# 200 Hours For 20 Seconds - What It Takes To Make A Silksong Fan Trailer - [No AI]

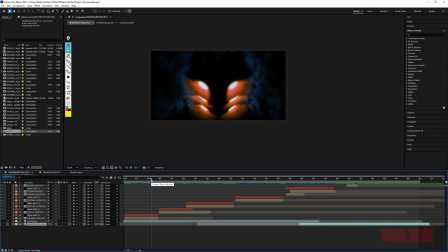9s
Okay, so this is going to be a breakdown of really just the After Effects file of my Silksong fake DLC trailer that I made, where I took like my 5 images.
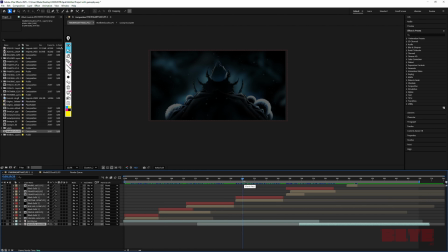21s
I sort of, in composition and in pacing and in level of movement in terms of the camera, in terms of the colors. And again, as I said, in terms of the composition, I wanted to match the Team Cherry's official Sea of Sorrow DLC trailer,
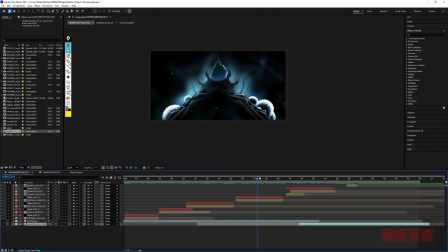37s
but I wanted to make a What If Wrath of the Lich King, the expansion from World of Warcraft, was translated into Silksong. And I'll probably keep this pretty brief. I actually mostly want to go into the little faux gameplay snippet right here.
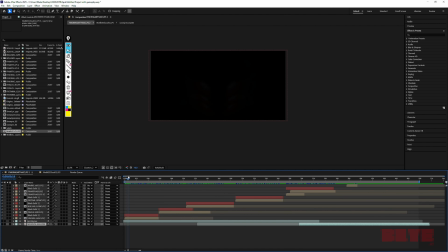54s
But first, let's just look at the other images, because I kind of want to have like a, I guess not necessarily a shot reverse shot, but you've got the Lich King as just a shadow with a sort of Bolvar's orange tinted eyes. And then at the end, of course, the trailer lines up with Arthas's metallic, right, bug skull.
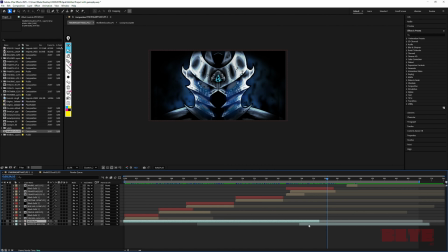73s
And then you have the eyes will appear, and I had it in time with, because I've got my music files right here, because I start with the slow, invincible music piece from World of Warcraft, and then it goes into the Welcome to Farloom with like the bells ringing musical piece from Silksong.
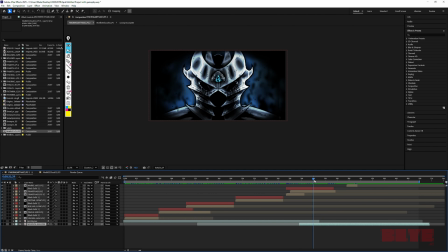92s
And I wanted to have like each eyeball, right, kind of come in, fade in, and then fade out in time with the music. And other than that, again, to keep it mostly brief, I added some particle effects and stuff that move just to look like the Abyss, right?
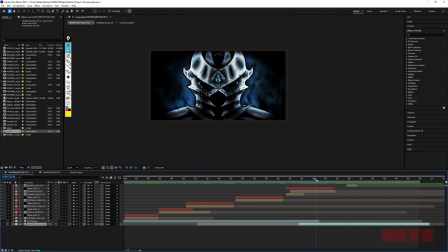109s
Like he's part of the Abyss from Silksong, because I didn't want this to be so focused on World of Warcraft that I'm ignoring the world of Silksong. Again, it's kind of like a marriage between both, but I also want to do this for fun, so I was mostly focused on the language of the Sea of Sorrow trailer,
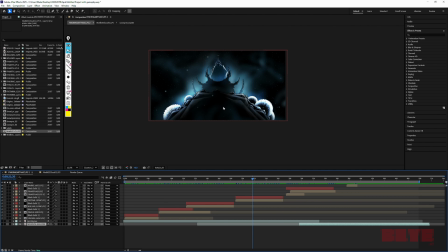128s
and I noticed most of the compositions in Sea of Sorrow, it's really Silksong in general, but a ton of blacks, right? A ton of harsh blacks in the middle, and you just have the edges illuminated here, right? And specifically, there's one shot of, I'm not really sure what it is. It's something like a mountain.
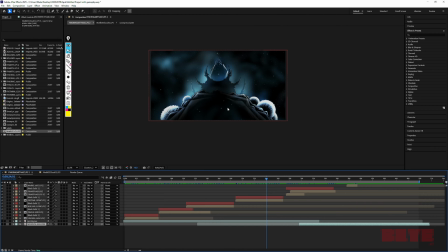147s
It's like a giant circular object on a mountain, and so I wanted to mimic that composition here, so this is the best part. And you'll notice, we don't even have to necessarily go into the file, but I will, just so that it loads.
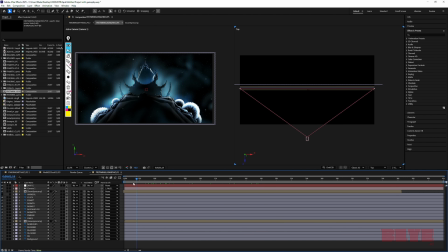159s
But you'll notice mostly I have the camera slowly zooming in.
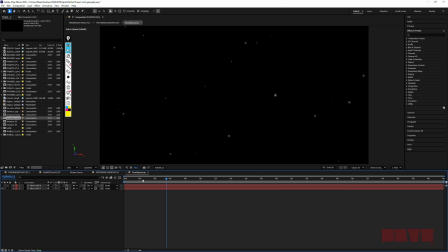163s
I've got some particle effects that I created, like if I go to this comp here, right, just for some snow, and I have a few layers of that.
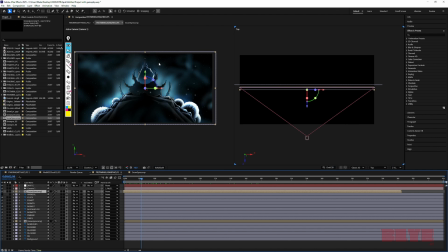170s
So I've got like background particles back here, and then the foreground particles. And mostly we just want a bit of a slow zoom, and then I've got all of my different layers at different distances, just like in my Bloodborne trailer, so that whenever the camera moves in, things move at different distances.
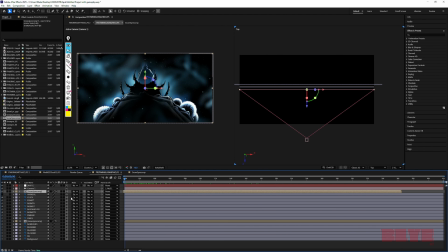188s
And it's a very subtle thing, but it makes it feel 3D. Like if we turned off all of the 3D layers, but still had the camera, this camera right here, be 3D, and if we moved it in and out, the image would be much more flat, because in reality, like this mountain, is here or something like that,
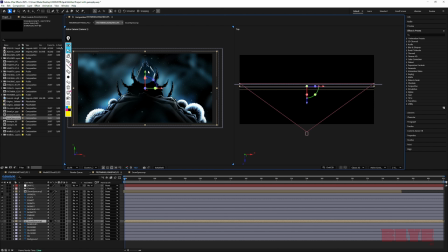205s
and that's a little bit closer than this little thing that's holding Frostmourne, and then Frostmourne's a bit further away back here. And all that does, again, is as we track the camera in and out, it makes things move at different speeds.
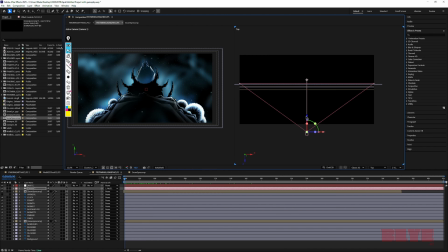219s
And it's subtle, but you want things to be subtle. If the movement was too fast, or if the wind was blowing too fast,
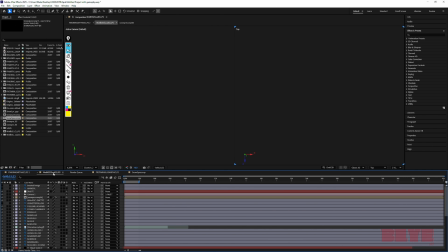226s
or if these objects were really far away or something where there was almost no movement, really you want to avoid the extremes,
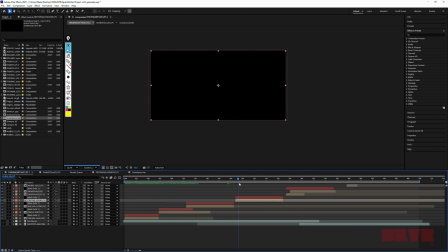233s
because again, you just want a subtle enough effect that it feels a bit dramatic, but you don't want it to be too fast, because that would be distracting, and obviously too slow, it would look static. So same thing as if I kind of scrub through here, you'll notice the sky back here kind of fades, different parts fade in and out.
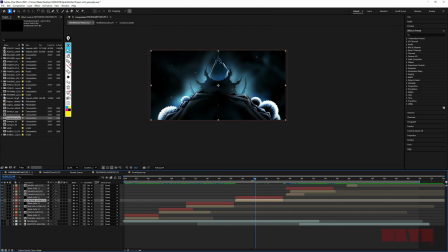253s
And again, that could just be like, clouds or frost or something like that in the background moving. And it's the same for, where is it? For the, well, okay, once again, before I get into that, actually,
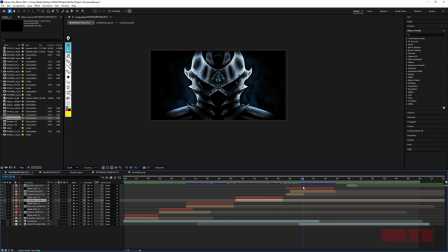268s
you'll notice in the transitions, like especially this transition right here, I have a solid shape. I'll turn that off, and the transition's already a little bit weirder. Well, for a different reason, because I actually had to duplicate this layer to extend it a little bit longer.
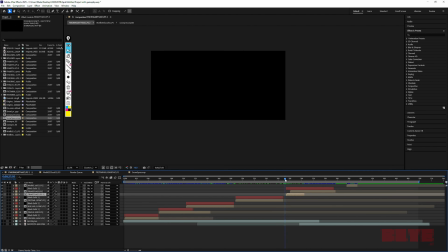285s
But anyway, you have a fade in cube that just, it fades, it makes the transition a little bit easier. So you fade from black, and then also I have an effect, a lens effect.
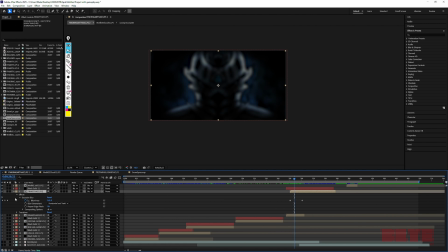296s
Let's see if I can pull that up. A Gaussian blur effect. So in the beginning, Arthas's head, or his bust, I guess, is actually blurred, and then having the
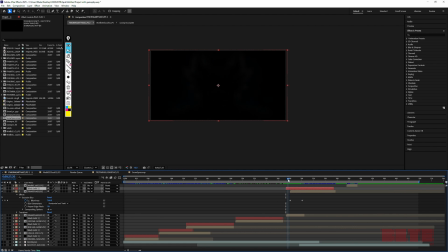308s
black part fade away and to have the opacity going basically from 100 to 0, plus the slight Gaussian blur disappear, it helps pull everything into effect. It's really subtle, but again, if it just jumped from this frame right into this frame and you saw everything right away, it's a lot less dramatic.
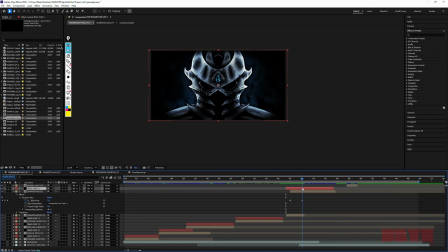327s
And again, it's subtle transition changes, but those soft transitions really make the trailer. You know, I think what it is, because again, you don't want a lot to it. It's just a teaser for a video game DLC. So you just want to show a few snippets and you want things to be soft and subtle, I think.
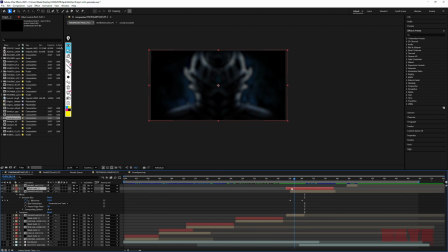345s
Again, this one isn't real, but if it was. And then same thing, the camera's slowly moving in.
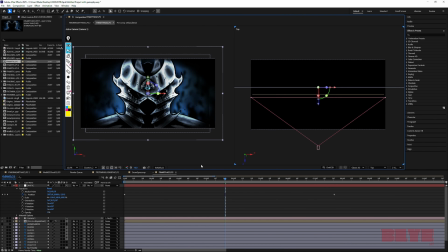351s
So you've got like the background is going to be at a different distance relative to where Arthas is at in the foreground.
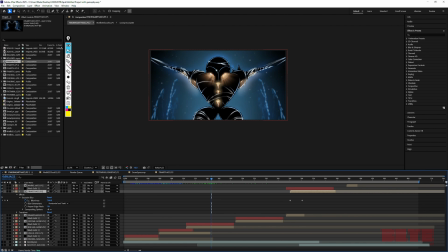357s
And here you've got a few nice details, like I made 2 different layers for
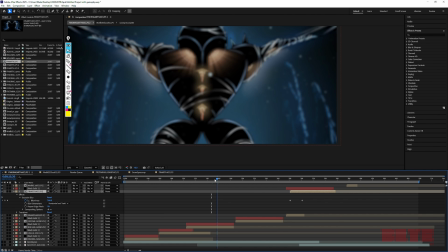364s
Bolvar's like sun ray he's got going on for his eyes. Or not really, it's not a sun ray. It's a light ray right from the infection from Hollow Knight 1 kind of stirring within him to cause that orange effect from the Lich King game.
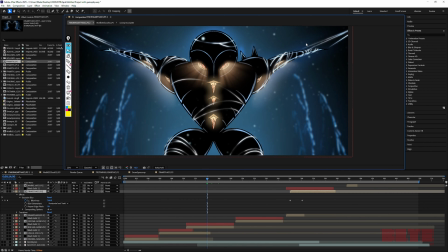379s
You know, you want to find like lore reasons that cross over between both games. Like instead of being strung up with iron chains, he's strung up in silk, right? But so to make this effect, I literally just had,
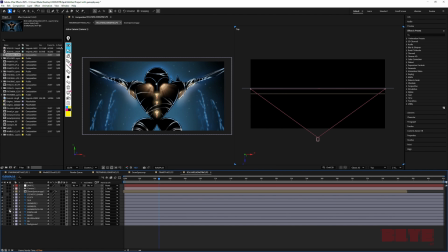391s
I don't know if I'll be able to find, I have all the different names, but yeah, Anime I Light 2,
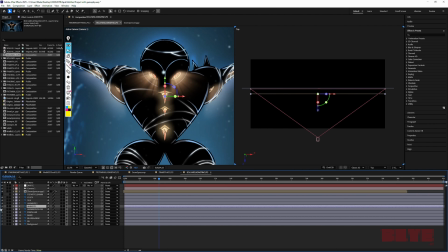397s
IL1, or just L. They're 2 different effects, and basically I just have their opacities changing one after another, keyframed here.
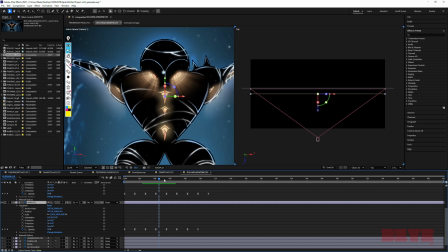407s
Yes, I've got the 2 different keyframes, and all this really does is it creates this illusion that the rays are sort of shimmering due to the abyss in his eyes,
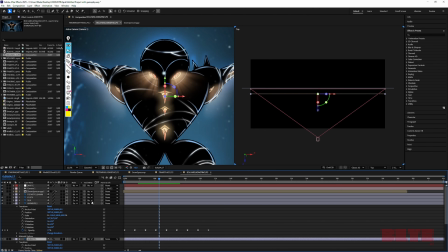418s
but really it's just 2 different layers that I am phasing in and out their opacities at,
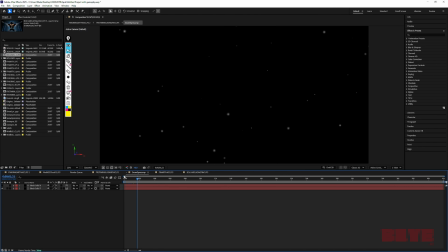425s
you know, offsetting from each other.
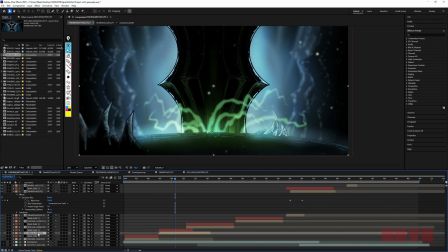426s
And then one holdover I had from the Bloodborne trailer that I worked on is I had a very subtle smoke effect coming out of Ludwig's mouth.
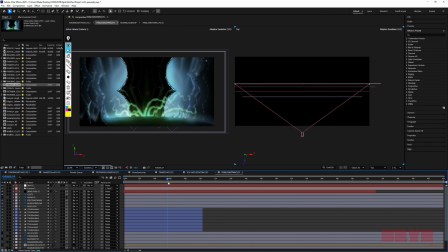435s
And so for here, I wanted these tendrils to slowly look like they're moving, right? Like they're sort of churning through like a witch's pot or something, because I wanted something lighting these like big pillars that are, I always think of these when I think of the Ice Crown Citadel dungeon.
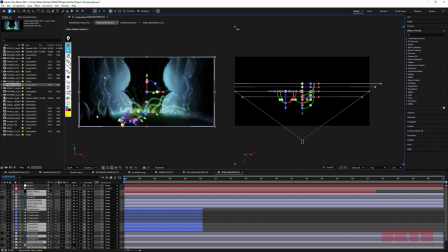452s
And same thing, this is a pretty good example of, you've got like this ice piece in the foreground here.
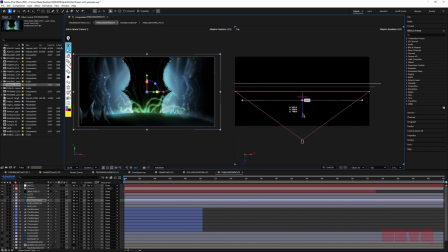460s
Let me see if I can just select it, right? So it's really close. Okay, there we go. Now it's moving. So again, if you picture the camera coming forward, this is going to be moving at you. So having it closer to our digital camera basically just means that it's going to move at a different rate,
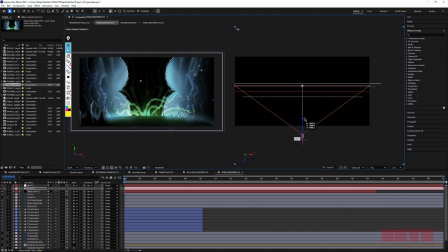476s
at a different speed than everything in the midground and the background.
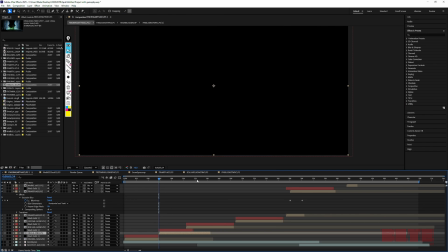480s
So when you go to that final, you know, I think I'm messing up what the previews are going to look like from messing with all the files,
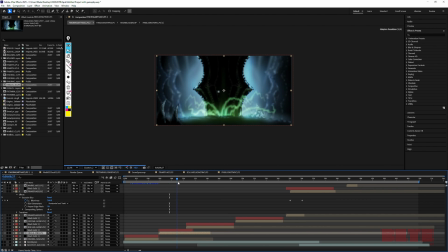487s
but whenever you get like that final preview of the camera moving, you've got these little like these midground towers and these background towers moving at different speeds for, again, subtle nice effect.